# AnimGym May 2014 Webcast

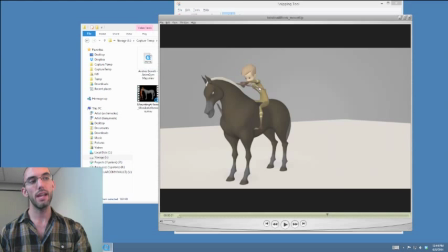1732s
I think you might be rotating his spine, his shoulders, back to the center too quickly. If you left the shoulders,
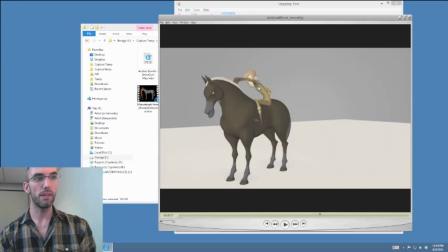1751s
the spine twisted in Y back towards that planted arm for like 2 frames longer, it wouldn't interrupt that scooch at all. It would just give us a few more frames to read that elbow planted,
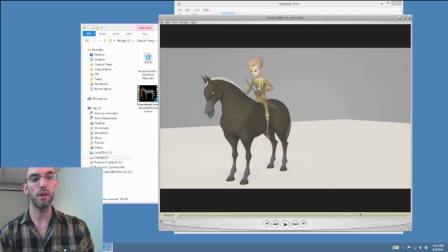1768s
and I think you would actually have a less range issues with that planted arm as well. Finally, as the spine starts coming around, then as the arm reappears over there, which is a little sudden,
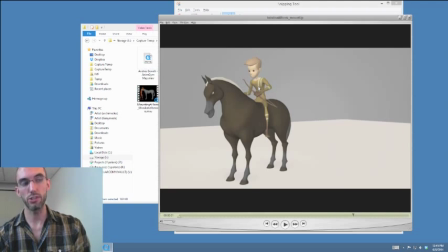1786s
I think you can delay that 2 or 3 frames, and then they'll be working much better together. Okay, so as he's pushing off, just keep him twisted back like 2 or 3 frames longer. Experiment with it, and then bring the arm with the spine as it turns.
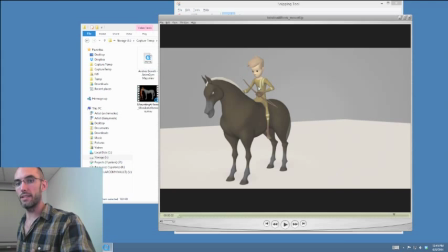1806s
Right now he's pushing off, but somehow with that planted arm, he's already straightening while that arm is planted and pushing off, and then it kind of comes out of nowhere after that.
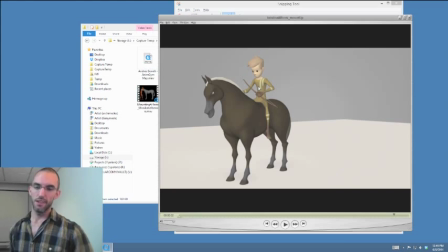1822s
Okay. Ooh, I almost dislocated my shoulder. That was weird. My arm went numb just now. That was weird. Anyway, that's funny.
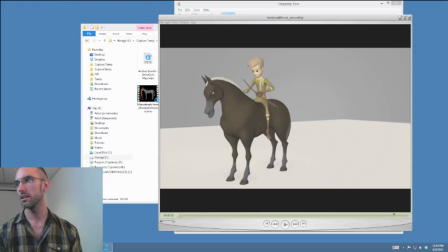1841s
Man, this is crazy. Everyone in the world, 1, 2, 3, 539 likes on my the sign on my door, my Arconics door.
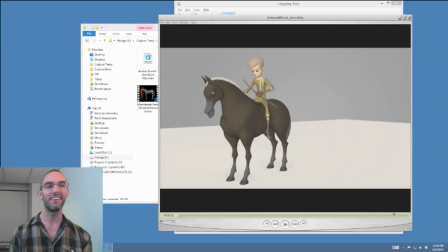1857s
It's just weird. All right, this is really nice, Christina. Well done, well done. Everyone, give a round of applause. This is a much deserving shot of our applause.
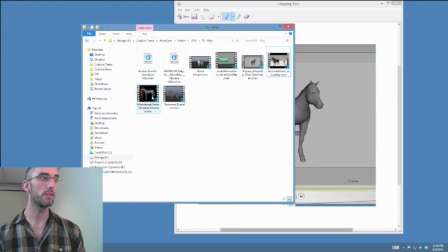1870s
You did great.
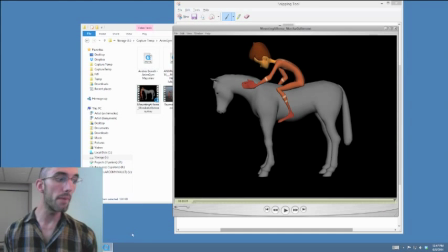1873s
Monica, another entry from Monica, who is a stalwart participant in the AnimGym. Always can depend on you, Monica. Let's check it out. First reaction.
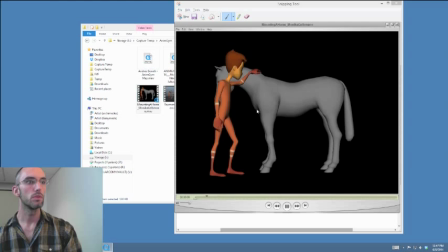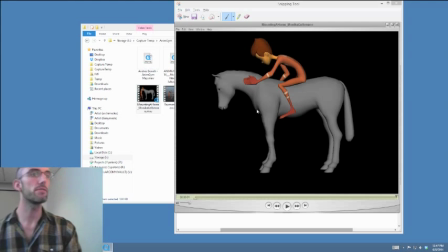1904s
First reaction is very. I'm sorry, I didn't say this when I watched it first. First reaction, very strong, very good. Just some very simple ranging issues with the spine, which is making the spine feel a little disconnected from the hips.
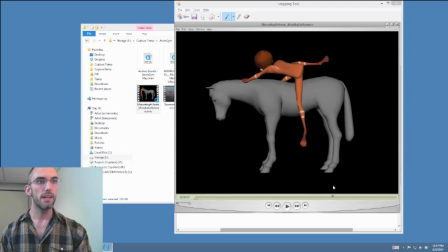1918s
Here's what I'm seeing. It looks as though there's a moment right here where the shoulders actually are taking most of the weight.
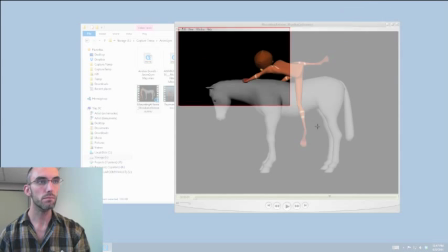1932s
And check this out. The shoulders are taking most of the weight,
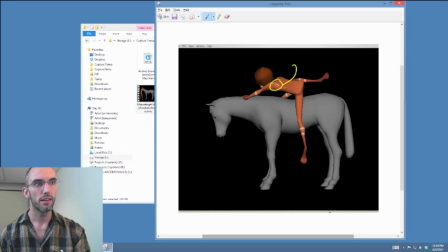1939s
and the rest of the spine is almost being like slapped. So the butt is almost being like
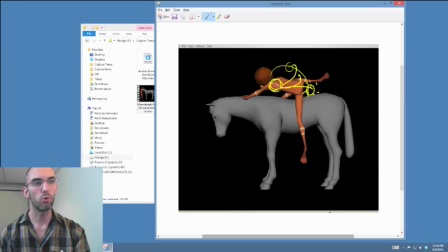1953s
whipped onto the back, and then the shoulders, the weight comes off the shoulders then.
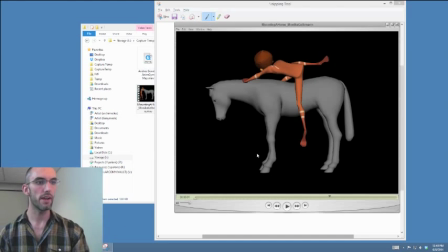1962s
Okay, let me see if I can describe it like frame by frame.